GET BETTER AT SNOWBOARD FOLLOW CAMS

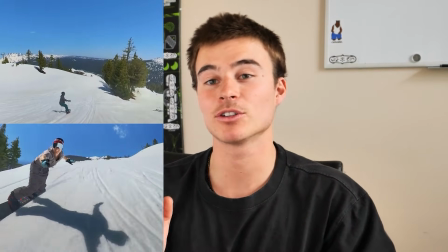(8:17)
That's why you got to nail your terrain down.
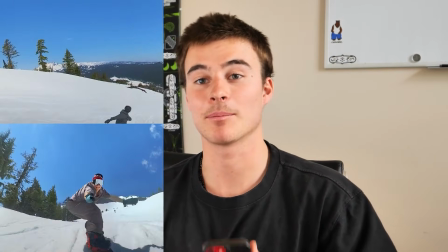(8:19)
That's why you got to be comfortable on your board, because this is going to make your clip amazing when that subject is just locked into the frame the whole time.
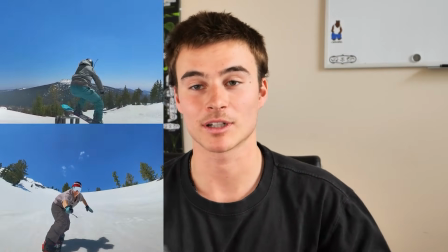(8:27)
And it's a lot more difficult than you might think, but this is what it's going to take. Now, also, adjust to some trends, too. If you want to get that trendy filming down, too, not only just keeping that subject in frame, but kind of hyper-focusing on one thing.
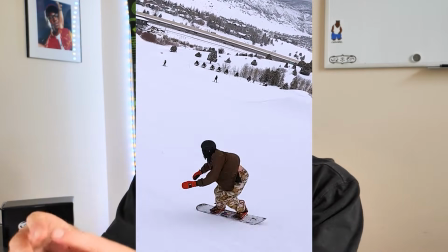(8:42)
Like zooming in to specific parts, zooming into their board, zooming into their face, kind of tilting your camera around. That's going to make a trendy clip. Now, trendy clips are kind of just personally to what I like or what you like.
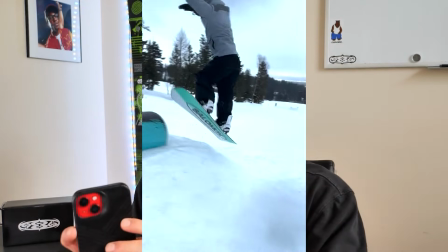(8:55)
So, just again, this kind of goes hand in hand with experiment with your style. I definitely like to be playing with the zoom as I'm filming.
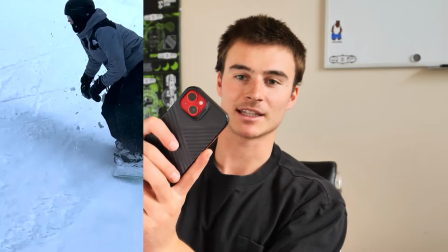(9:02)
I'll kind of have the camera tilted like this, and then right as they go off the feature,
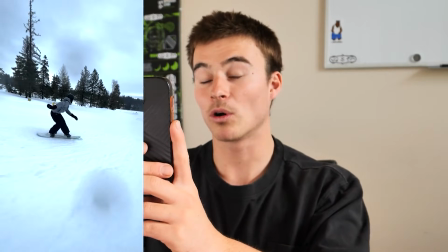(9:06)
I'll kind of stabilize it and kind of zoom into their board, and then zoom back out as they're doing the trick,
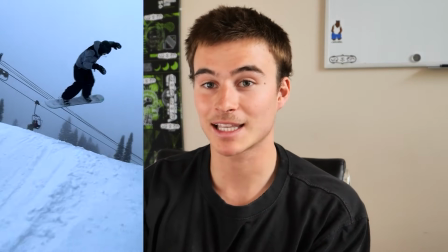(9:11)
and then I'll zoom back in right as they land.
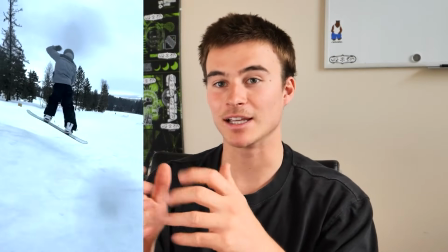(9:13)
By doing those little movements, those little zoom-ins, that little camera tilt, it puts a lot more emphasis on that little movement that the rider is doing.
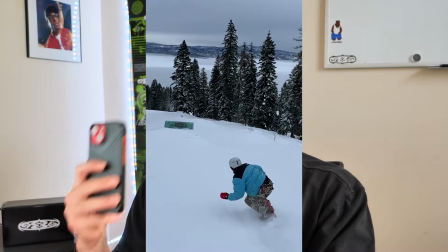(9:22)
Something that might not even be noticed, but with your filming, you're kind of bringing it to life.
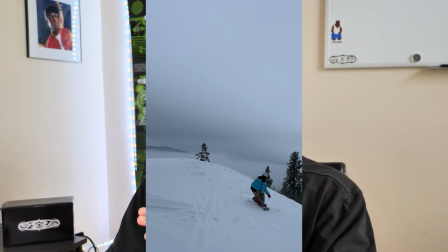(9:27)
So just that little extra zoom might just have made the clip 10 times better, or just made the trick look that much harder. That you just zoomed in on right where they swiveled, or zoomed in right as they landed, and you see their edge almost catch. That stuff brings a lot of personality to your footage and makes it a lot better. And two, it kind of gives it a trendy style for Instagram. Like any snowboard trick out there, the more you practice, the better you will get. That's really the main secret when it comes to filming and getting that perfect clip, is spending a lot of time filming, spending a lot of time snowboarding, and really think about, too, the footage that you want. Because that's what brings your snowboard in your life. Don't be just mindlessly holding the camera like, oh wow, that was cool. No, like, be involved. Be thinking about the trick your rider is doing. Be thinking about your line through the park as you're filming. This is stuff that's going to make or break your filming. So take it serious, practice, and you will be that homie in your group that's just getting banger clips. And it's definitely going to just make or break your Instagram, your YouTube, all that stuff. So practice makes perfect. And again, just realize it takes time too. You're not going to go get the perfect clip first try. It just takes a lot of practice. And anyway, go get him, guys. Yo, thank you for watching this video. If you're liking this content, then you're definitely going to like what's coming next. My Pocket Coach team and I have been developing something super sick.
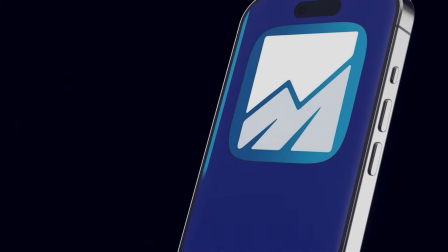(10:54)
We're about to release Pocket Coach V2, which once was just a snowboarding coaching app,
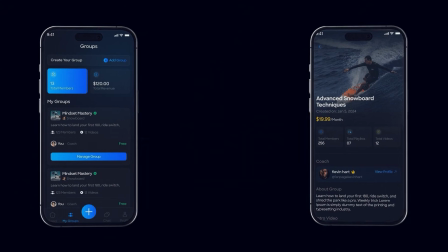(11:00)
is now turning into a coaching platform, allowing you to be able to create a premium community or course within our app.
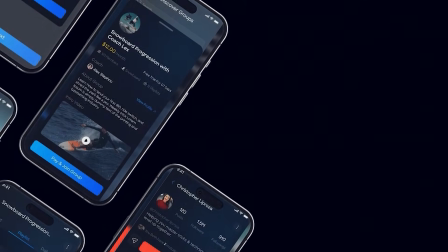(11:09)
Whether you're a surfer, snowboarder, skier, mountain biker, you're going to be able to turn your knowledge into profit within our platform.
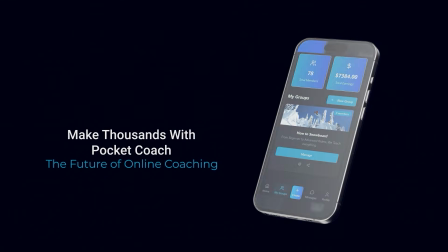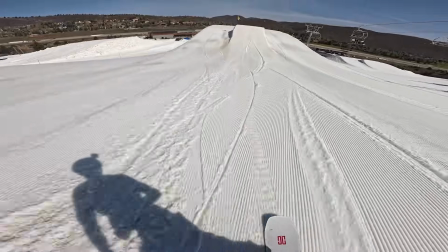(11:23)
I'm definitely going to be building my snowboard community within the app, so if you're interested in joining that, then click the waitlist link in the description and get early signed up.
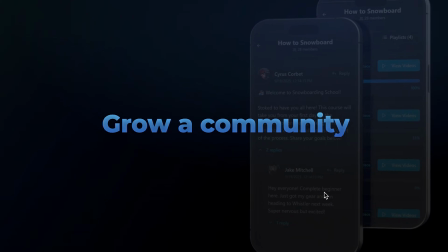(11:32)
But if you're also interested in becoming a future coach or building your community on the app, then click the same link and click the coach form,
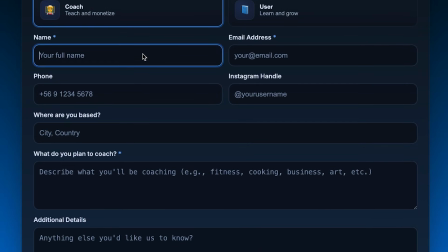(11:41)
and that will allow you to early sign up as a coach or a future partner with Pocket Coach.
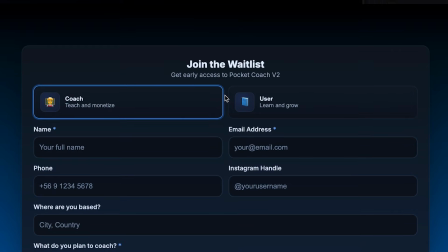(11:48)
So yeah, stoked that you liked the video, and have a good one.